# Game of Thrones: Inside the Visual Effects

We knew we were going to have to produce a lot of map paintings and add a lot of castles to the background.
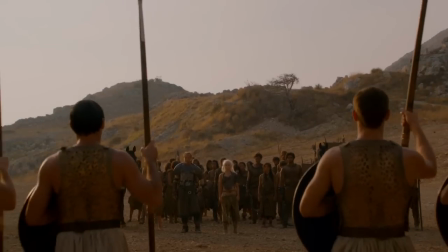There's a long scene where Dany and the Kalasar meet the rulers of Kaath and they want to get inside.
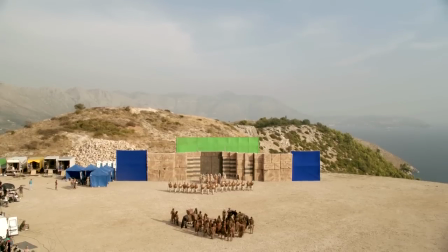And for this scene we had a location in Croatia and in one direction there was a bit of a wall built. and we knew we had to extend it.
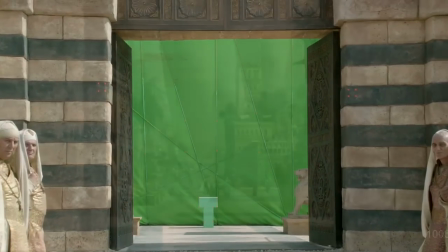We also knew we had this shot where the doors would open and we would see Kaarth. It's got to be an incredibly wealthy city.
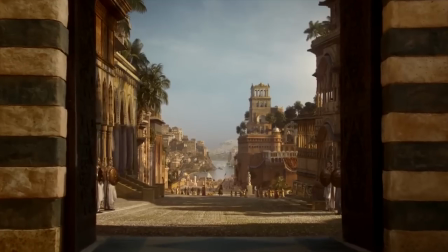It's got to be imposing in its size. And for a shot that's completely manufactured from nothing, I think it's really quite beautiful.
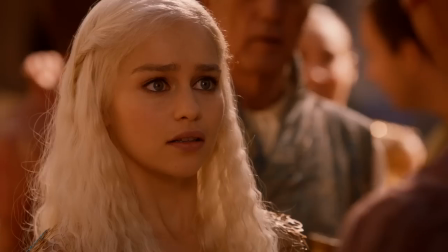It would be an honor to host you at the House of the Undying. You are always welcome, Mother of Dragons.
The House of the Undying is a strange and creepy place in the city of Qarth and is something that's completely fabricated.
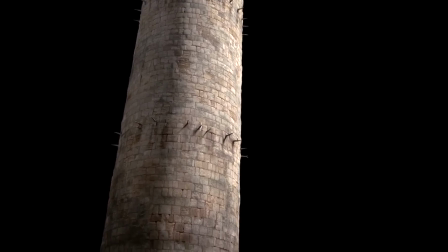We added the CG tower in the background and Dan and David felt it should be a very large tower with little features,
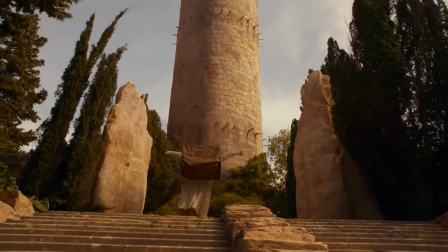no entrance really, a weird tower that when you go inside you see larger spaces inside than what you would expect from outside.
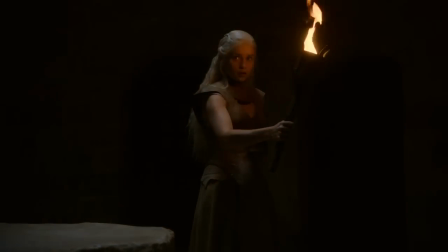Danny and the House of the Undying was a somewhat complicated set up because there's a lot of different elements that come together. It's, of course, it's a room which was a live action location in Dubrovnik,
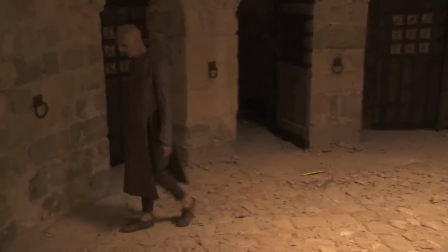and the limitations and challenges of shooting in a historical environment, you can't set fire to it. You know, you can trash the set you've built, but you can't trash a historical room in a castle.
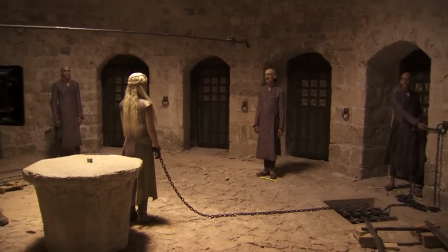So we have Pia Pri in the room, but then Pia Pri multiplies himself many times.
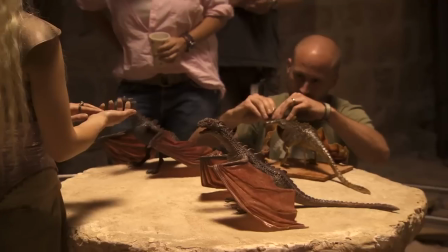We've got these three dragons that need to interact with her.
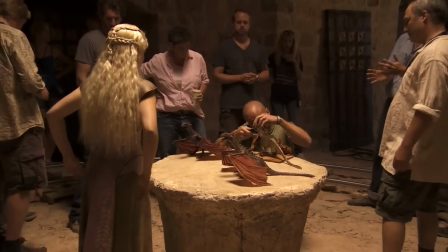So what we do when we shoot that is we have stuffies that are positioned on the table.
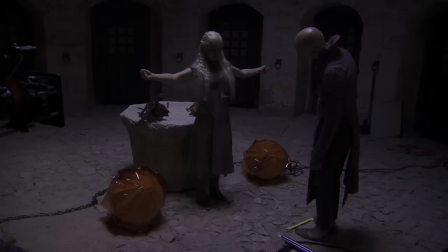We need to see fire, so because we can't actually shoot with fire, we have reactive lighting that throws flame-colored light along the walls. Then we culminate in seeing Pia Pri over the back of Dany on fire. Some of the shots were just combinations of different elements. There were elements of Danny in front of green screen standing there and her arms are chained.
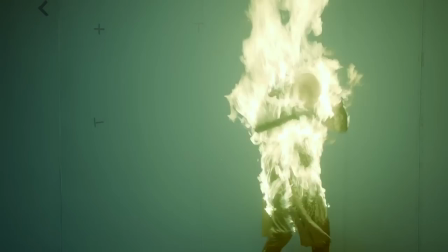And then we have an element of the stuntman that was set on fire. And then we have some CG background that is a stone wall of the room.
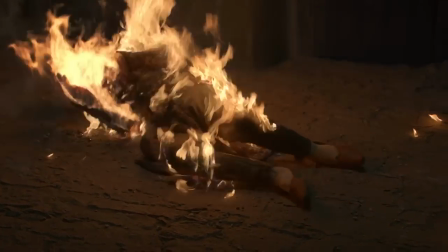And we're adding fire to the stuntman. And those elements, pyopree on fire, Danny with reactive lighting,
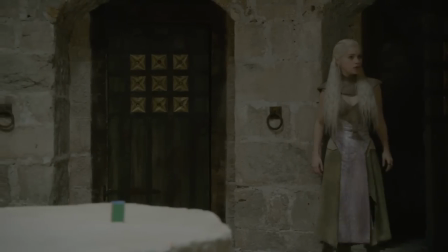any number of shots of the room from every conceivable angle, the CG-generated dragons and the CG-generated fire. All of those pieces are put together like a puzzle.
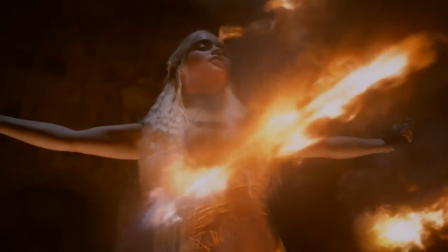One of the interesting creative challenges of season two was coming up with a variety of new worlds that didn't exist yet in season one. And, of course, everyone who's a fan of the book has in their mind's eye what Dragonstone looks like and what Pike looks like and what Harrenhal looks like. Harrenhal's a really interesting castle for us because it's incredibly huge beyond measure. It's enormous and it's a ruin because it's been laid waste to by Dragonfire.
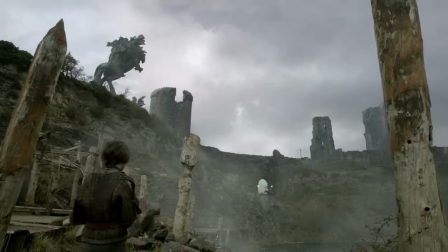And when Arya and Hot Pie and Gendry come around the corner and look up at it,
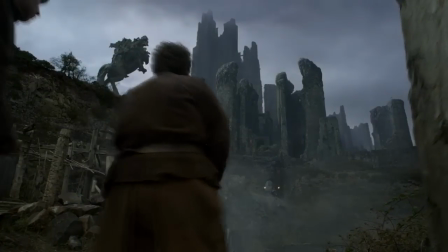it's got to be something that says this thing is beyond huge.
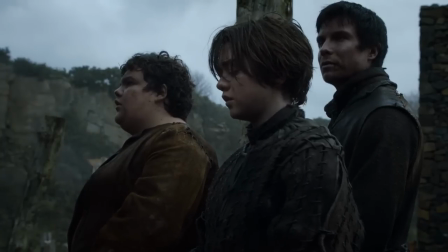What kind of fire melts down? Dragonfire.
It's destroyed, it's haunted, so we added elements to the establishing shots of Herrenhall
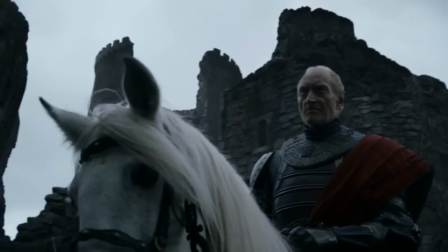that would make it look a little bit more creepy and where you would still read that this melted stone.
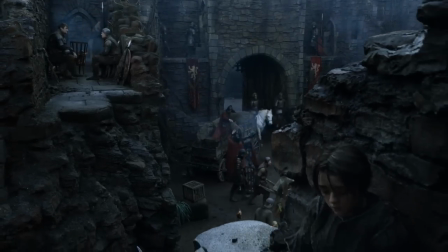That was kind of a challenge to bring out the melted stone aspect. There was a lot of back and forth, how much did we want to show the melted stone.
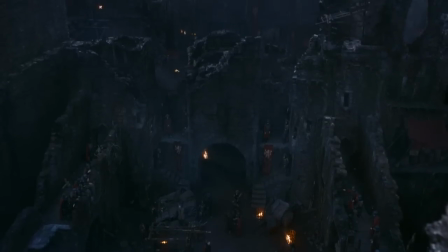Of course, the more you melt it, the more it looks artificial and we wanted it still to read as a believable object. We have this shot from Tywin's chamber, from his point of view,
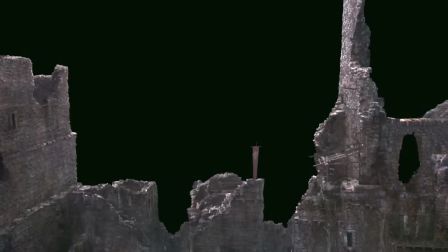where you're looking out at Harrenhal from above,
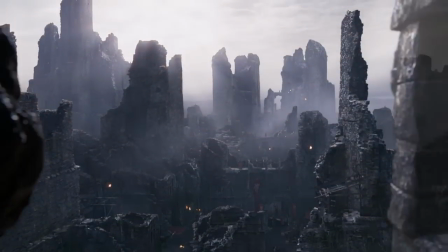and then the camera pulls back, and you're inside his chamber, and you just, for the first time, get the sense of how enormous it really is.
Harren the Black thought this castle would be his legacy.
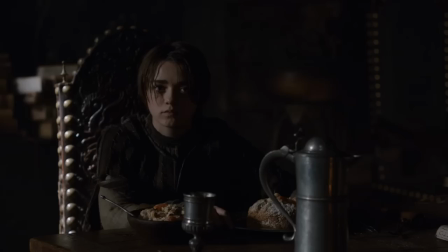Greatest fortress ever built. Look at it now, a blasted ruin.
And then we get to an environment, a world, that doesn't now exist, called Pike, and we have Theon arriving at Pike.
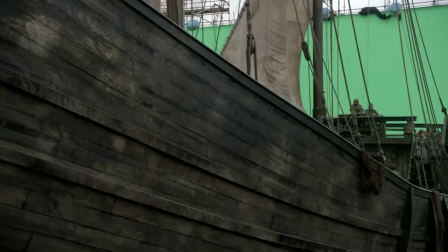We shoot Theon on a ship that was built in a parking lot, and around the sides of it we introduce an ocean.
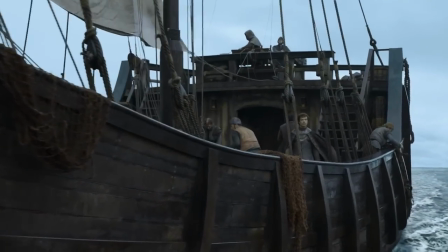Then you cut to and over on Theon looking at what. We shot some plate photography off the coast of Northern Ireland that had some rock structures that looked like they would tie into Pike. We got like a camera crew on a ship and we decided to go past the rock structures
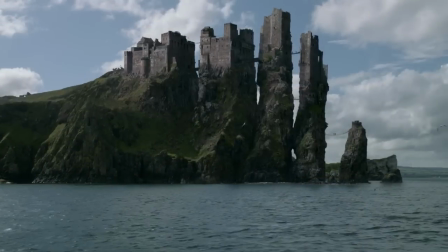and then we just extended these rocks and make them larger and then put the castle structures on top. When the shot of Pike was finished David looked at it and said you know there's a fellow sitting on a horse in front of what is the gate going to Pike.
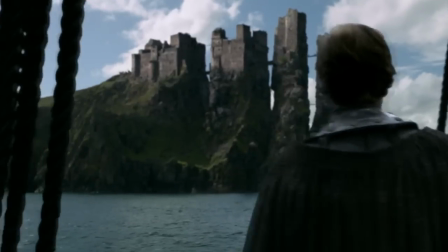I think he's facing the wrong way. He saw that it was facing in.
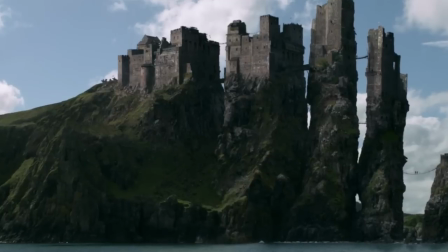If someone is just standing there it should be facing out because he's obviously a guard. So we flipped that guard around and now he's facing the right way. We were shooting a scene the other day,
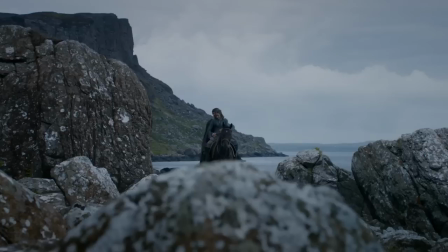where me and Yara are on the horse walking along the beach, and the special effects guy just came up to us and just went, look, this is your castle here,
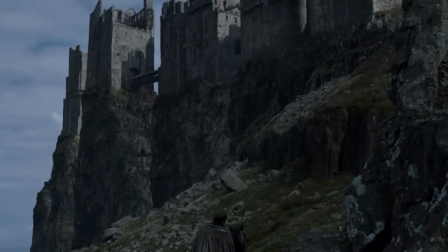and he just clicked a button on it, and the castle just sort of appeared onto the side of the cliff. And seeing that was just even more amazing than what I imagined. And then we get to King's Landing.
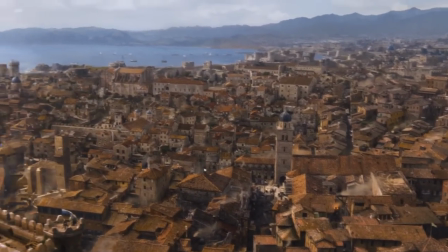King's Landing is the capital of Westeros, and it has some unique features that are represented a bunch of different ways in our approach to Season 2 and in our visual effects work. In Episode 9 for the Battle of Blackwater Bay,
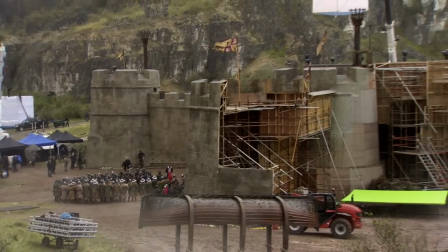that's actually a set piece that was built and that is tied into other bits of King's Landing that we play in Dubrovnik by using visual effects.
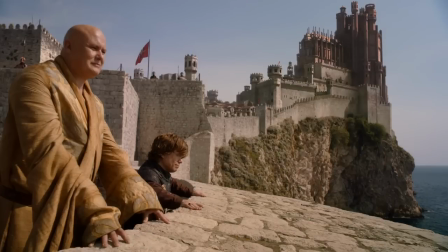We see the Red Keep in distance, we see some fortification in the other distance, and in 209, we now see a new location as part of the defensive structures around King's Landing.
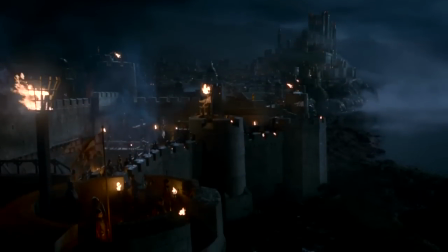And when we look in one direction, we want to see something that we saw before. You see this vast view of ships,
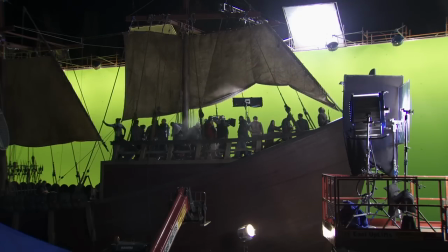most of which will be shot around one ship and then turned into a CG model that will
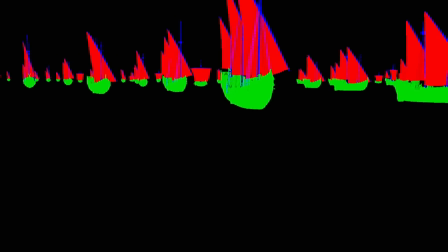be multiplied many times to create Stannis' and Davos' fleet.
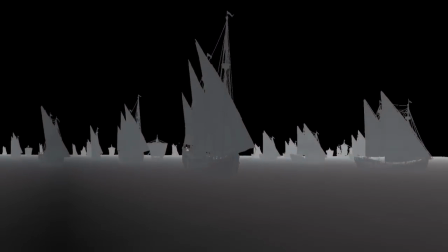We wanted the 3D ships that we would add in the distance to look similar to the ship in the foreground.
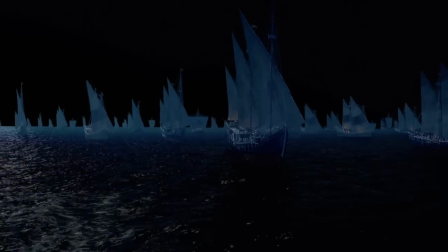And we also knew we would have to extend the set ship in some of the shots.
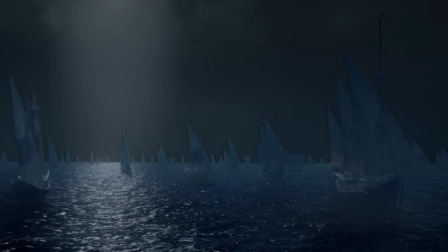We also had to put it in CG water. It was built on land and we would have to put some water around it. For the CG fleet we created duplicates of the foreground model with
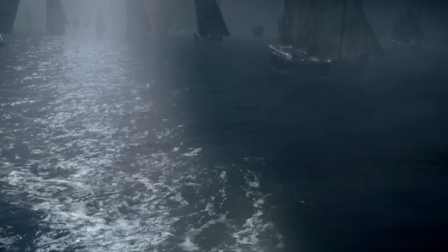slight variations in it. and then we created this layout of Stannis' attacking fleet.
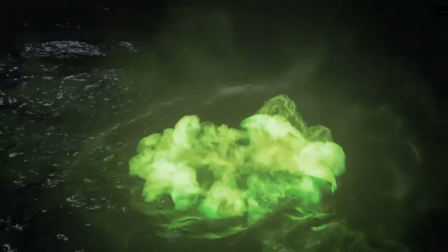Wildfire! Stay clear! Stay clear!
Wildfire is something that had to be done through visual effects, and it's just, I think, very good that we have people like Reiner, Dombos and all, capable of creating these flames that look real,
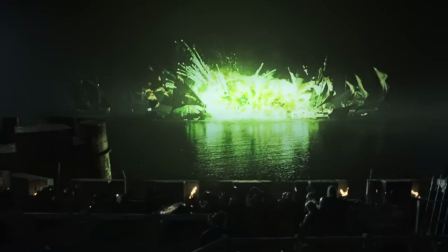despite the fact that their color is not at all like real fire. You kind of go into it thinking you know what's going to be hard, and thinking that the dragons are going to be the really hard thing to pull off and not realizing that something like the color of the wildfire is going to be really challenging.
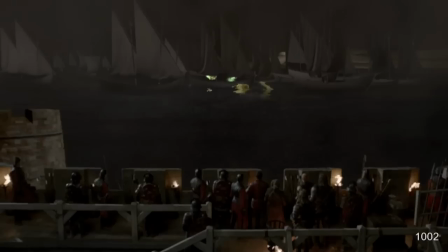We went through a bit of an R&D process. How should the wildfire look? How luminous should it be?
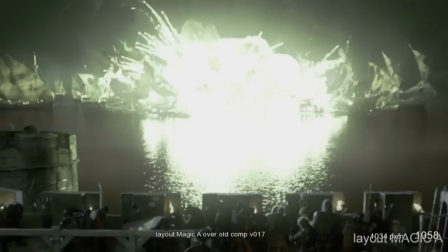How much green?